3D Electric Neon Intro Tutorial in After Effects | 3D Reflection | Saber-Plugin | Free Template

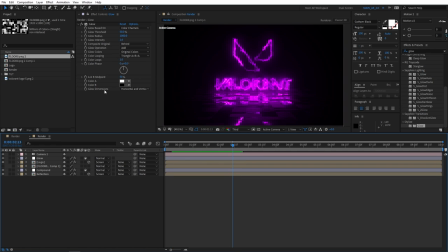8:16 Now let's start adding more effects to kind of finalize our intro. But before we do that, we need to animate our camera.
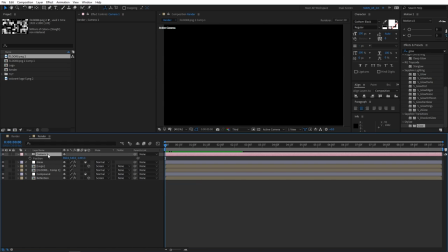8:24 So go to the beginning of your timeline, select your camera, press P for position, create a keyframe, set Z position to -1500, go to 8 seconds, that's where our animation ends, and set the Z value to
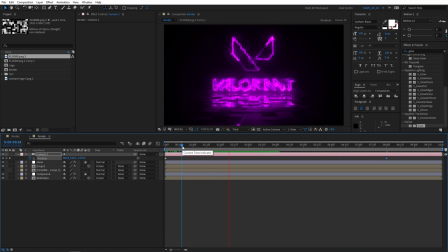8:41 -1100. This will make the title animate and zoom in, as you can see, but you can see that our floor isn't moving. In order to fix that, we need to select our camera, press Ctrl C to copy the camera,
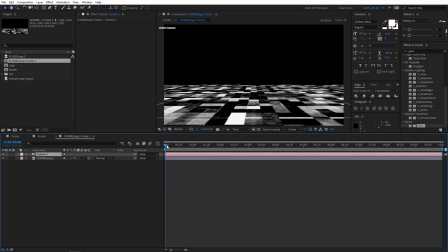8:53 go into the floor layer and paste your camera here. Make sure you are at the beginning of your timeline so the keyframes all match.
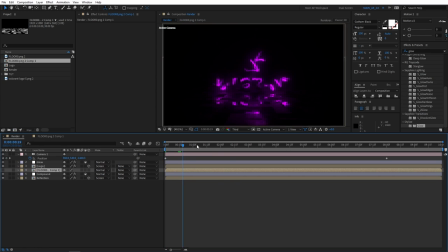9:00 And now if we go back, you can see that our floor is moving with the title.
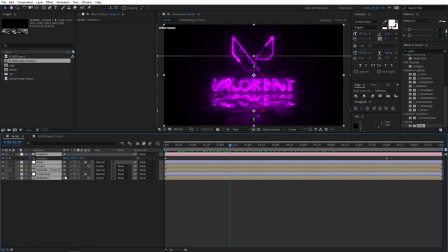9:06 So that's cool. Now let's select everything we have here, right click, recompose, and let's call this intro.
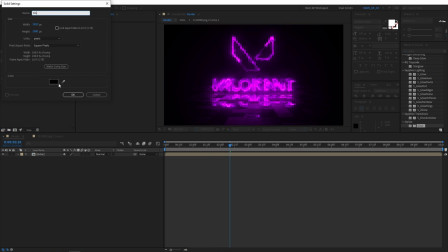9:16 Okay. First, let's add a new solid, call this BG, make sure it's black, and place it underneath our titles.
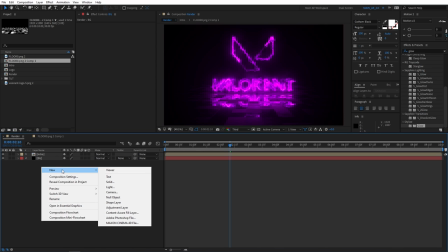9:25 Next, let's create a new adjustment layer.
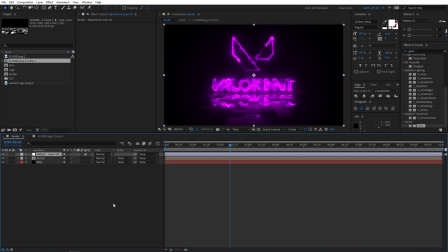9:28 Here we'll be adding a bunch of adjustment layers, like 5 in total, like with different effects for each. Let's call this a blur. And let's add an effect called directional blur. Add it to the blur layer.
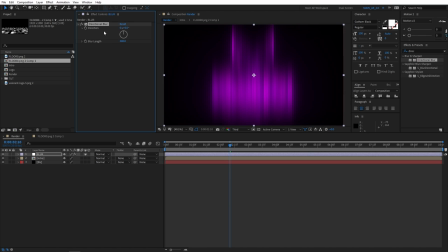9:44 Set blur length to 300 and direction to, say, to 90 degrees. And then set the mode to lighten and Set opacity to something like 55%.
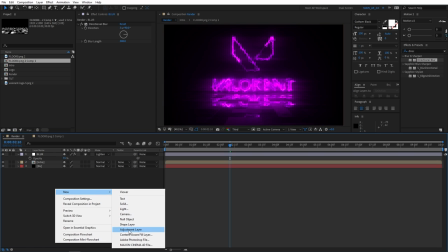10:02 Okay, next, new adjustment layer. Call this noise.
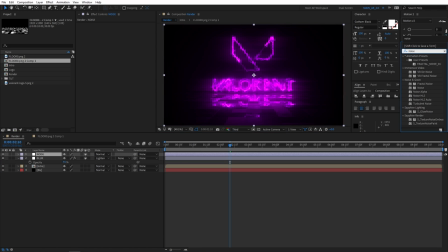10:08 And let's add noise to this noise adjustment layer. Oh, yep. Set amount to 12% and check use color noise. Right. Next, new adjustment layer. Let's add curves.
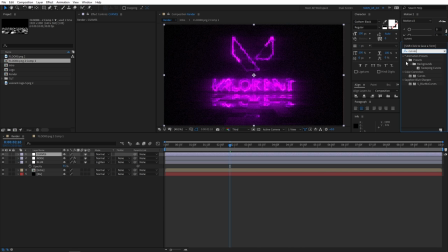10:26 Go to effects and presets, search for curves, and apply it to the curves adjustment layer. Create that slight S curve to sort of bring out the contrast a bit. Right, next, new adjustment layer. And let's call this unsharp.
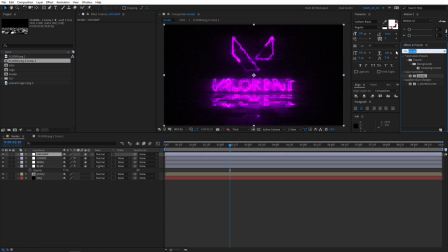10:46 Okay, let's search for unsharp mask. And this will make it more or sharper. Yeah. Amount 75, radius 25, threshold 20.
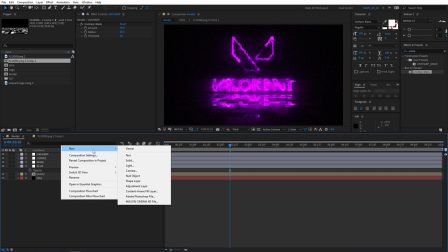11:00 Okay, that should be fine. And the last adjustment layer will be, let's call this gradient.
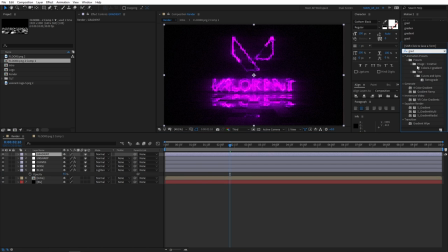11:08 And let's add gradient ramp. Way up, like that.
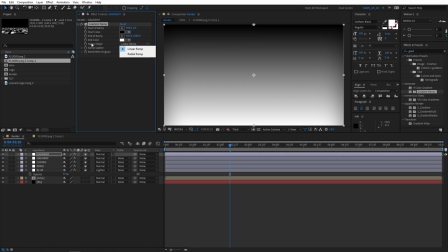11:14 And make sure to set ramp shape to radial ramp.
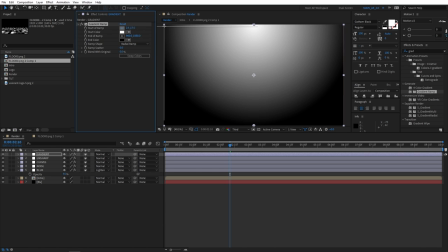11:18 Swap colors. Bring the start ramp to this corner, or actually you can do any corner you like.
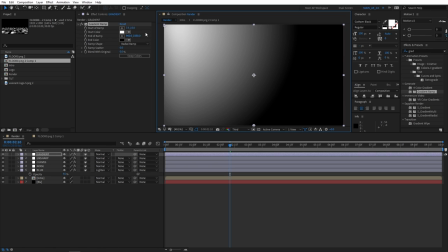11:24 I'll just used to using this left corner, left top corner. And set the start color to, well, first let's set the mode to lighten. And now let's, what I usually like to do, I grab this,
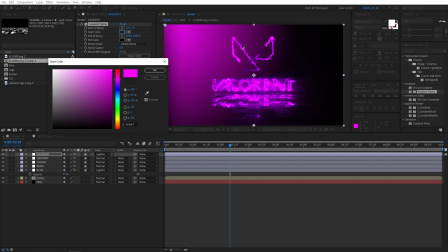11:42 go to the colors and here, just pick the color that of your intro, your logo. Okay, and just make it darker. Go and make it darker like that. Okay.
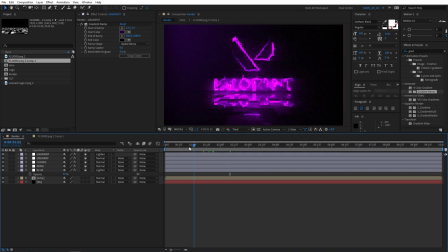11:54 And here you can see this gives our scene a lot more depth and a bit of variety in colors. You can play around with the settings, but honestly, this is as far as it goes. And there's not really much more to it. Yeah, you can blur out the bottom layer a bit so it looks more like a reflection.
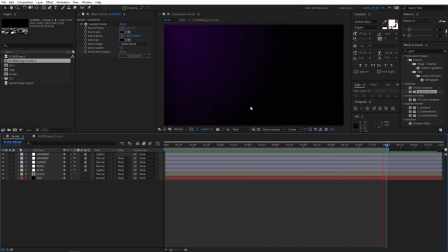12:13 But, well, honestly, it looks cool in my opinion.
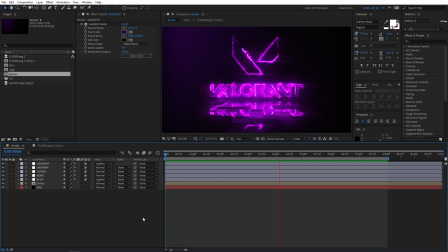12:16 And that, ladies and gentlemen, wraps up our tutorial about creating a 3D intro with a nice 3D reflection of the floor.